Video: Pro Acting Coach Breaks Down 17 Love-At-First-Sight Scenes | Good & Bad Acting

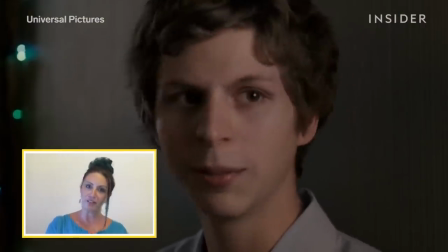8:11 It works stylistically in certain types of movies. Michael Cera movies, for example. So he's kind of adorable on this.
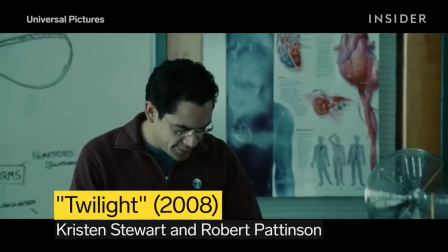8:21 Oh, yes. Miss Swan.
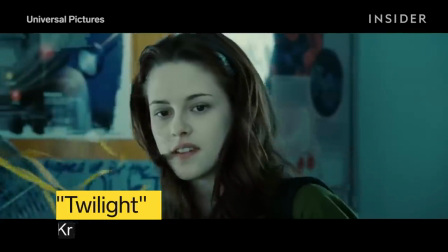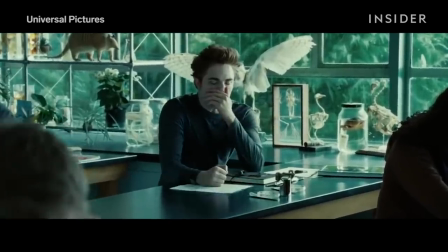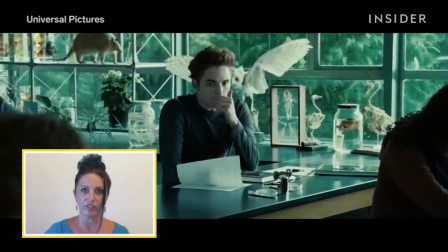8:35 You know, it's a teenage moment where he's having a real struggle with not, I guess, eating her or sucking her blood in this moment.
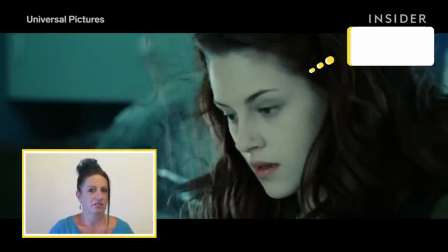8:44 She, on the other hand, just thinking like, what's up?
I just want to just follow along to catch up.
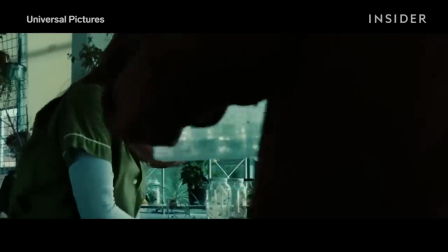8:49 All right, guys, today we are going to be observing the behavior of Paneria, a.k.a.
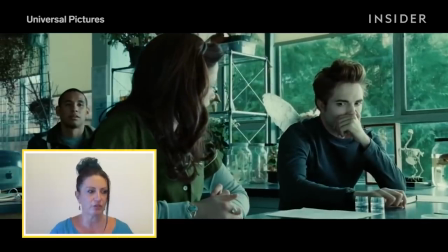8:55 Flatworms.
I just don't think this scene, for me, would lead to taking them on the love story that they went on.
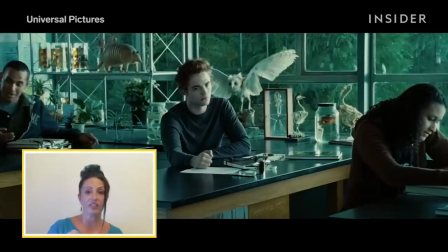9:02 The only thing tipping us off is the wind in her hair and the camera pushing in and a momentary angsty look,
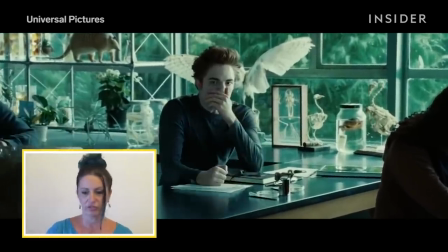9:09 but I wouldn't have, you know, tumbled a love affair out of that.
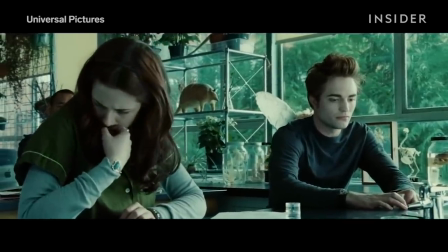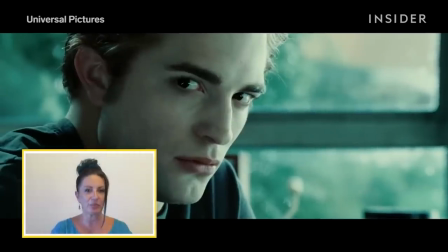9:21 I think something else could have been done other than, like,
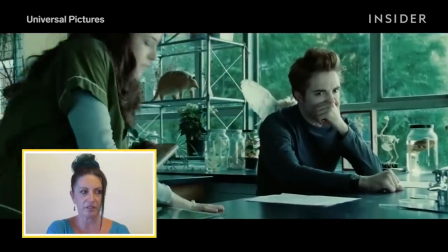9:25 holding his nose because he also supposedly is in love with her.
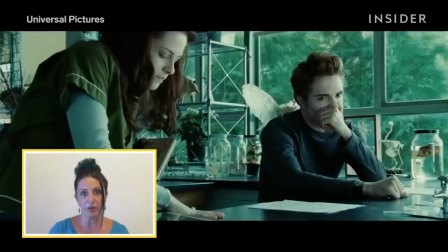9:31 And right now it was just about a stink bomb instead of, like, an aroma of love combined with something dangerous.
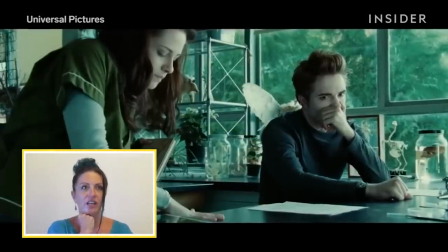9:38 What would have made this more compelling would be if actually his guard just dropped from the one task he had,
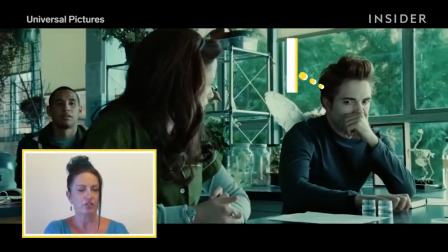9:45 which was not to eat her and not smell her, to like, this is amazing.
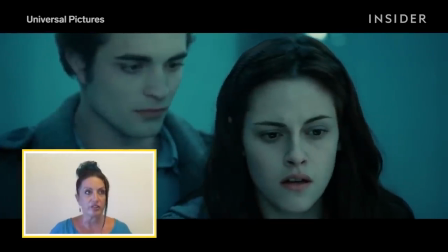9:50 I know that vampire movies are supposed to be dark and mysterious and very emo.
Are you afraid?
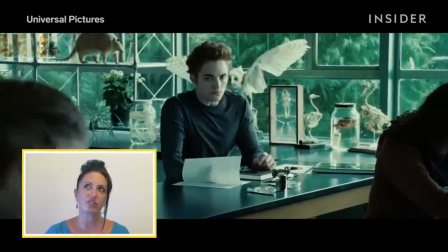9:56 But I think that he should have leaked out a little bit of just authentic, really appealing desire in there.
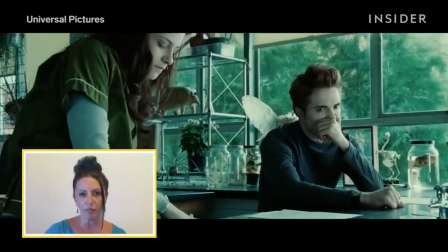10:01 A little bit of like mainstream desire, a moment where we could take the trip with them into the love story.
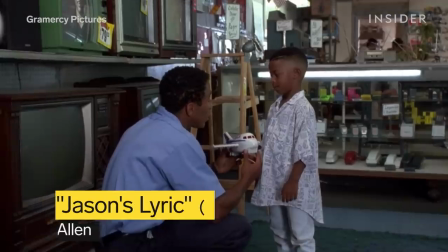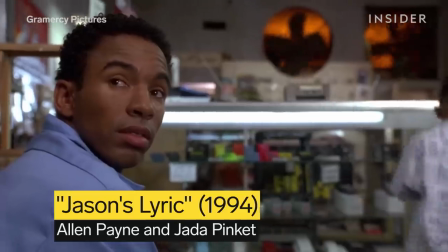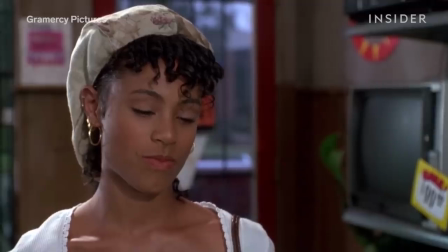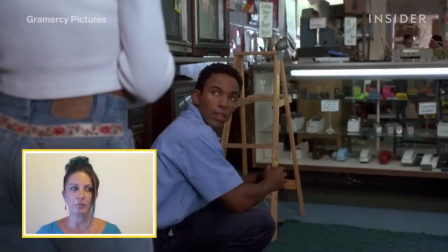10:23 He had the daunting task of having to be uber polite and not not telegraph his feelings so he wouldn't be misunderstood.
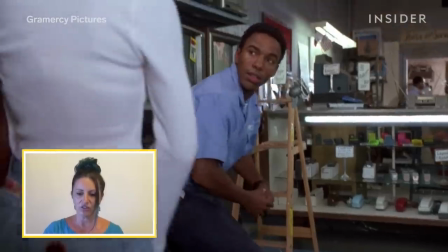10:36 I thought he was subtle, I thought he could have done more. He just didn't know what to do with her and as an acting coach, I would have said to him, think about what it is that you're experiencing when you're seeing her.
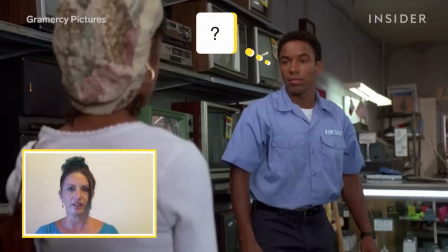10:45 What do you want? Do you want her to like you? I just couldn't tell what his position was on meeting her right from the get-go.
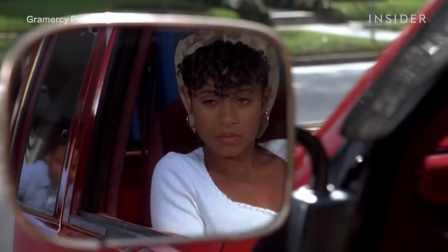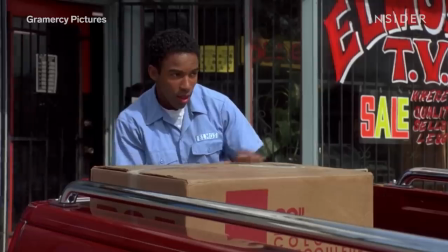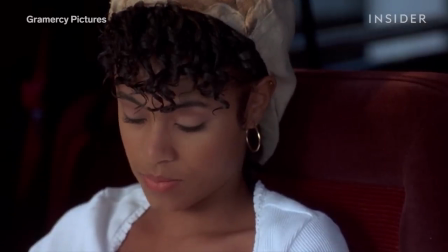11:02 She definitely outshined him in it.
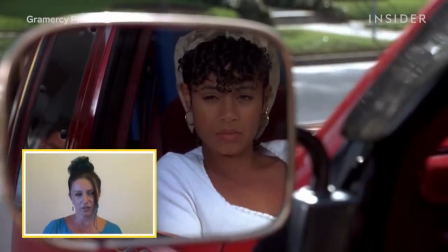11:05 She's busy smizing and showing us that she's feeling, you know, stirred up by him.
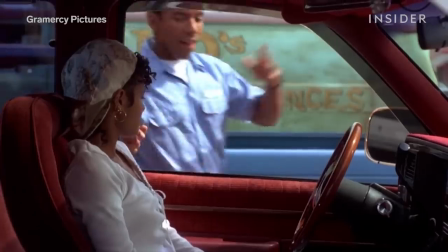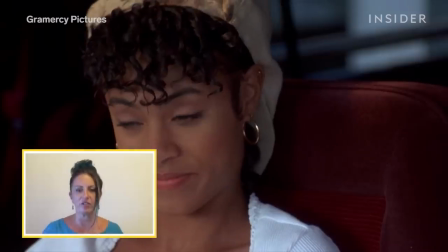11:20 Jason. I'm Jason Alexander.
When he reaches out to her outside in the car, his eyes got shinier.
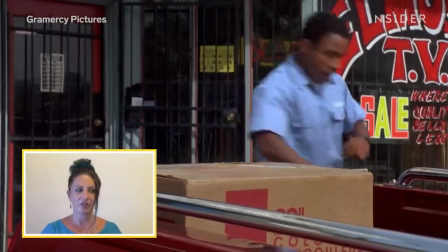11:25 He just seemed dead in his eyes. And then he let it go. He let himself warm up to her, which actually was probably the best thing for him to do.
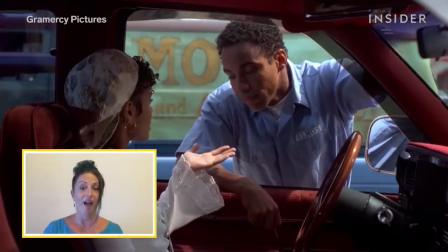11:33 He suddenly realized, oh, okay, she could like me. So yeah, let's do this.
Where you work?
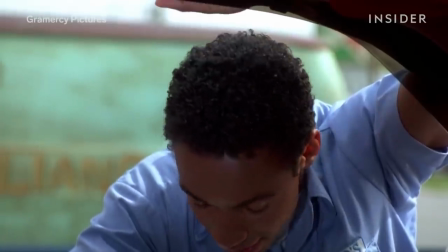11:42 Why? You looking for a job? No, I just thought maybe, you know, one night we could meet together.
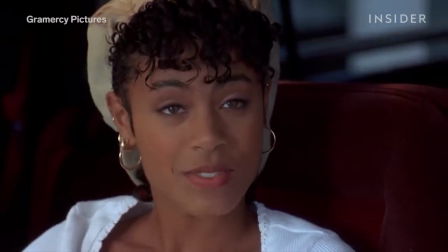11:49 Well, if it's meant to be, you'll find me.
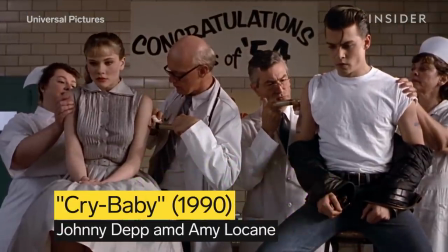11:56 There's a lot going on in the scene, and it's a musical, and it's a rom-com, and it's supposed to be funny, and it's supposed to be campy.
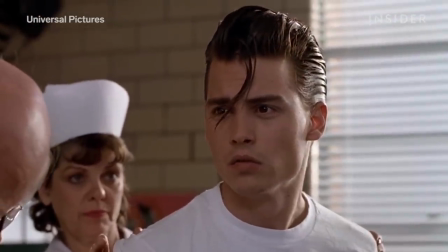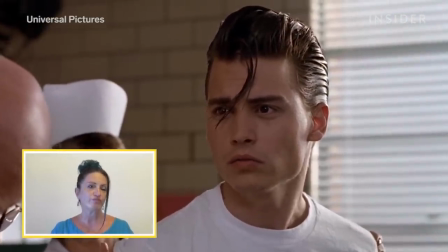12:07 You gotta love Johnny Depp. I mean, everything from the swallow. This stylistically, he gets a pass on it because it's a spoof.
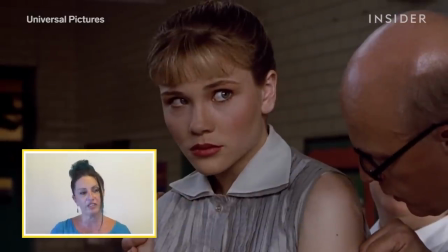12:22 And I think for her, she could have softened. I don't see love. I see fear from her.
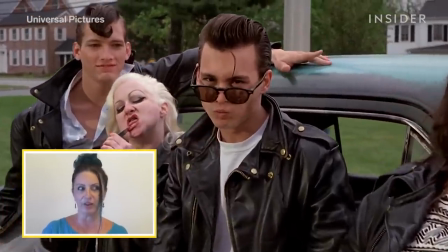12:26 You know, there's an agenda here in the storytelling of this that he's a bad boy And she's a nerd and that it's dangerous territory But I still feel
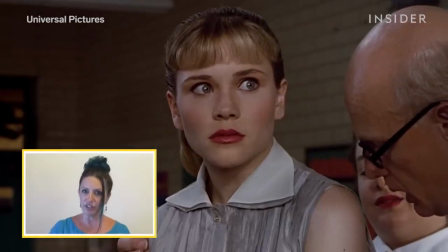12:35 like she could have done a little more personal internalization of what her feelings really are and let them Kind of marinate and bubble up to
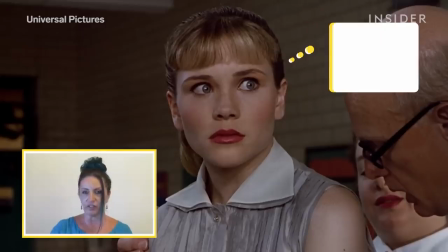12:43 the top and that when she did look at him almost catch herself and I was I better not do that Right now or holy crap.
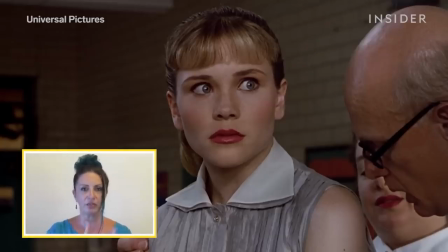12:49 I mean, there's a series of things that could have went through her mind to me It was very processed. It was like I'm gonna do this here.
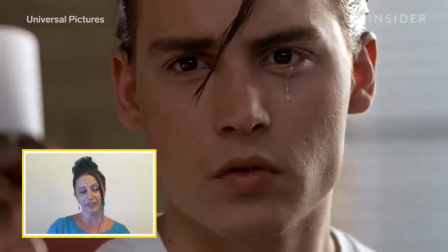12:54 I'm gonna look at him here I'm gonna back down here. It was mechanical to me. He on the other hand was like really pouring it on in that campy way.
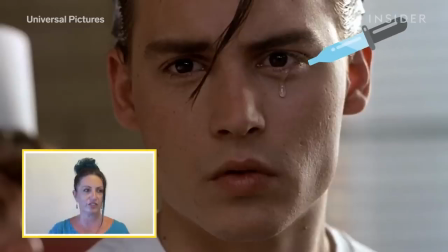13:06 To me that was almost like putting glycerin tears in his own eyes to make himself cry.
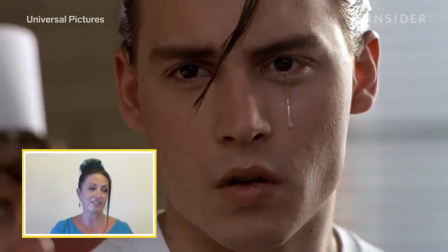13:11 So there was humor in what he was doing, but I still think that he could have dropped into it a little bit more.
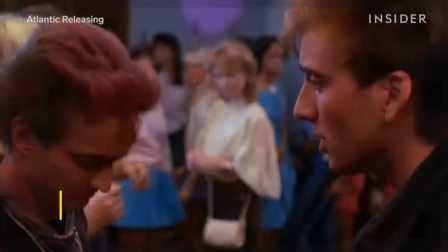13:19 I told you this place was gonna be a waste.
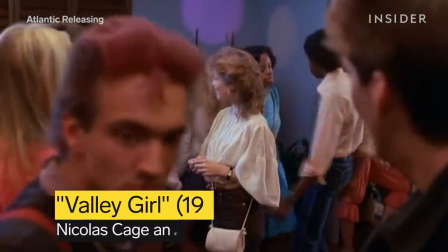13:24 This place sucks. Well, well. What?
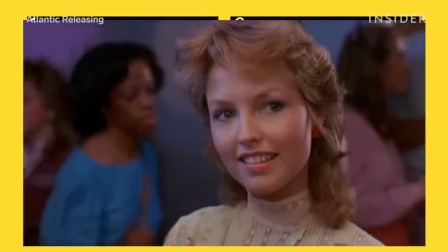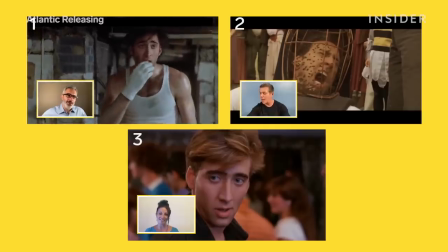13:33 This is this episode's Nick Cage scene.
Hot, very hot. Which one?
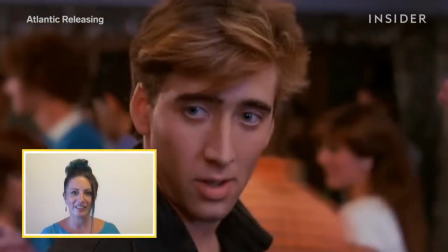13:42 What can we say? I mean, Nicolas Cage was like 18 when he shot this. And he already had that it factor, that thing that Nicolas Cage can do.
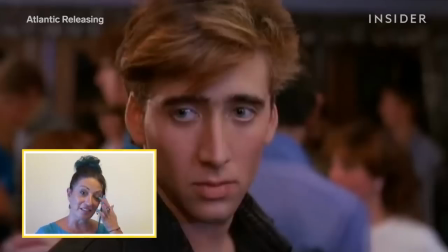13:50 And it's almost like lecherous in the scene. Like he's like looking her up and down.
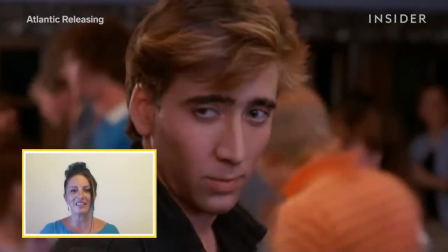13:56 I mean, it is what it is. It's an 80s teeny bopper, love at first sight movie.
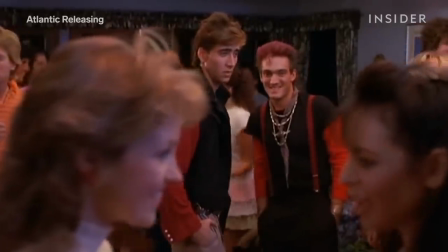14:02 Wait, let's see what happens. I'm sure. Tell me all about it. Go get a talk with Ralph.
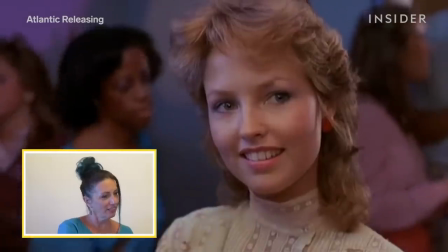14:07 It's just a lot of hormones. She just keeps looking at him and looking at him and just doesn't go anywhere.
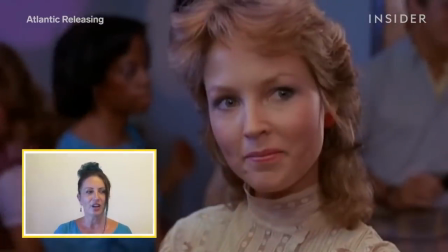14:13 And it's cute, but it's not real because at the end of the day, we would still have kind of slightly turned away from each other. It's wishful thinking. It's how we wish we could be and then be received that way.
Hello.
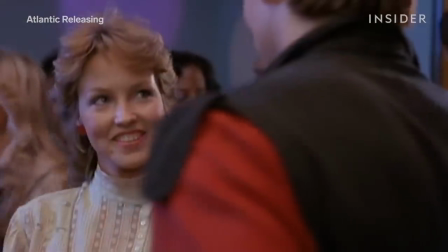14:27 Hello.
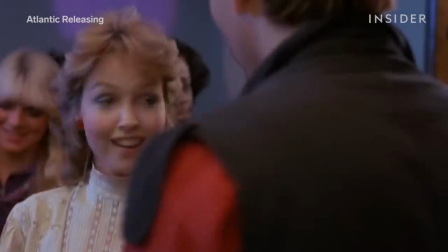14:31 Having a good time? I'm trying. Oh, that's really good. It's good.
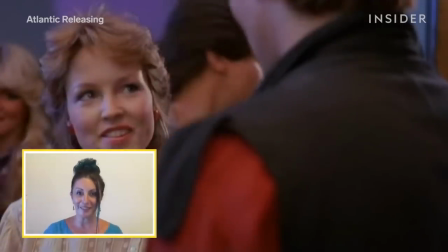14:36 It's just laughable. That's why you watch a movie like that, though, right?
What are you doing here?
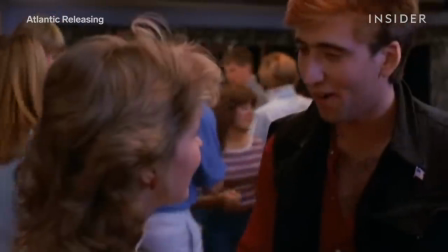14:43 You want some party.
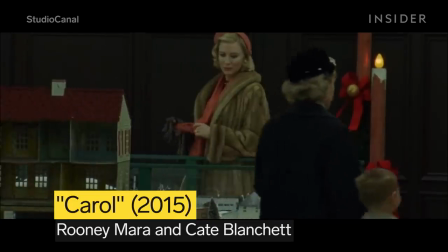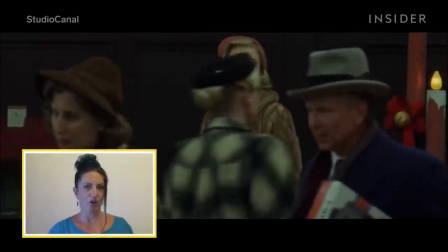14:53 You've got the beautiful Cate Blanchett all the way on the other side of the store, unawares.
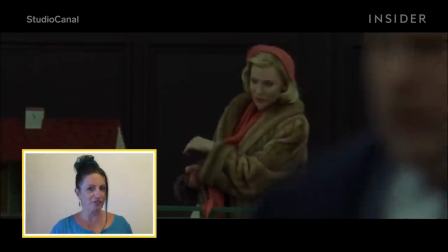15:02 Miss, miss, where's the ladies' room, honey?
I don't know that I would have seen this as a love-at-first sight scene either if I didn't know the context of the film.
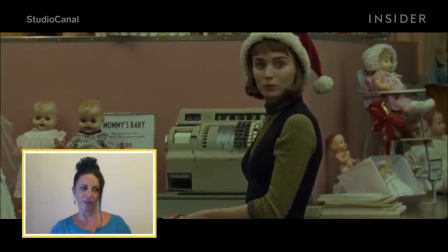15:10 But I do think that they did their job, especially in the era that you're talking about where this is not, you can't look at people this way openly.
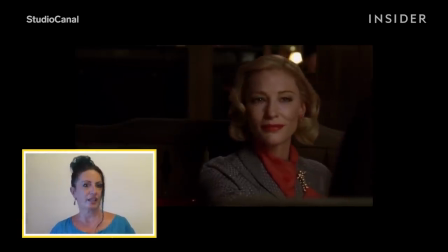15:18 Blanchett's character is extremely divine, even from all the way across the room.
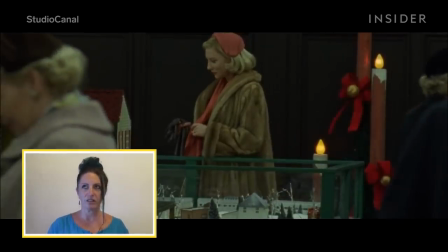15:23 I also think that she was somewhat contrived in her presentation,
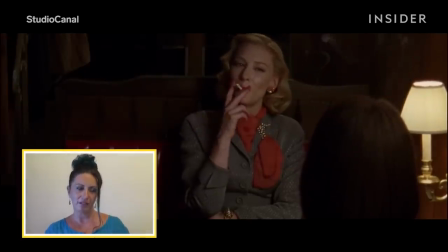15:27 but I think that that also went along with the time and how she had to behave in the world she lived in.
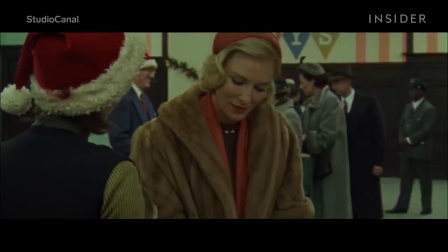15:33 Wow, that's that.
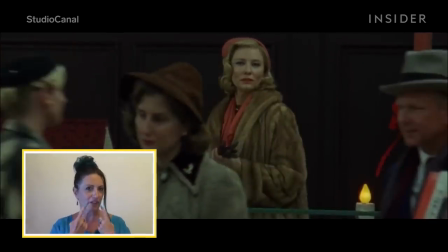15:36 But I do also feel like somehow there could have been a, like, just a smile, a crease of a smile, so we would know that it wasn't all painful.
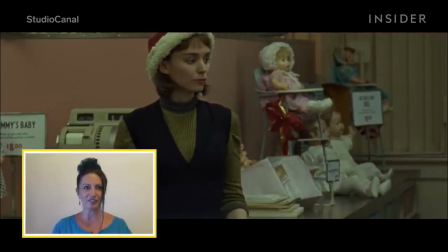15:44 Because it just seemed painful instead of, like, interesting and exciting.
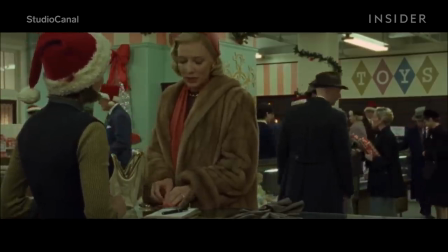15:50 Forgive me. Shopping makes me nervous. That's all right. Working here makes me nervous.
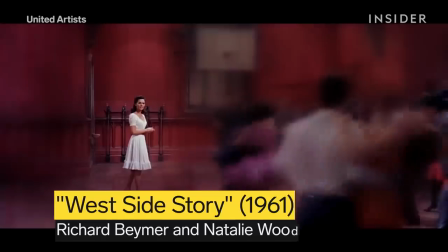15:58 So this is an adaptation of Romeo and Juliet, as we all know.
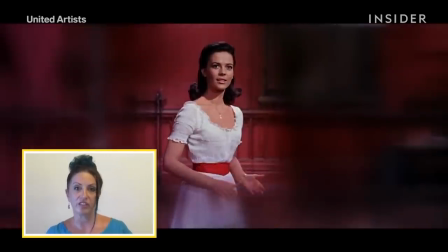16:02 So we know because of the story that they're just star-crossed lovers and that innately there's this connection that they have.
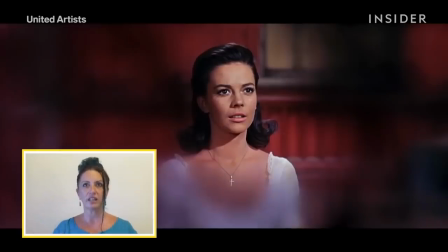16:08 I got it more from her than from him. She has all these thoughts running through her head like, oh my God, do I know him?
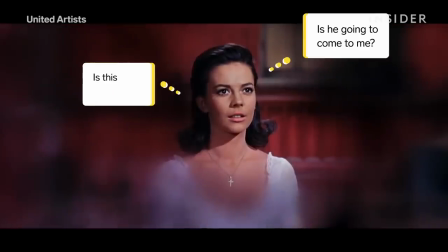16:16 Should I approach him? Is he going to come to me? Is this dangerous? Is this forbidden? I don't care.
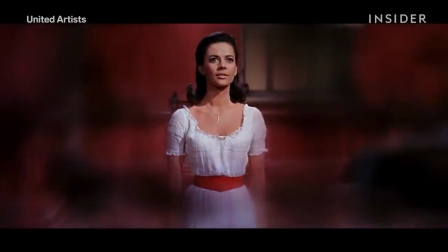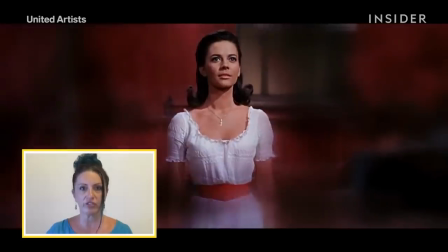16:26 A lot of things are running through her mind while she's having this moment.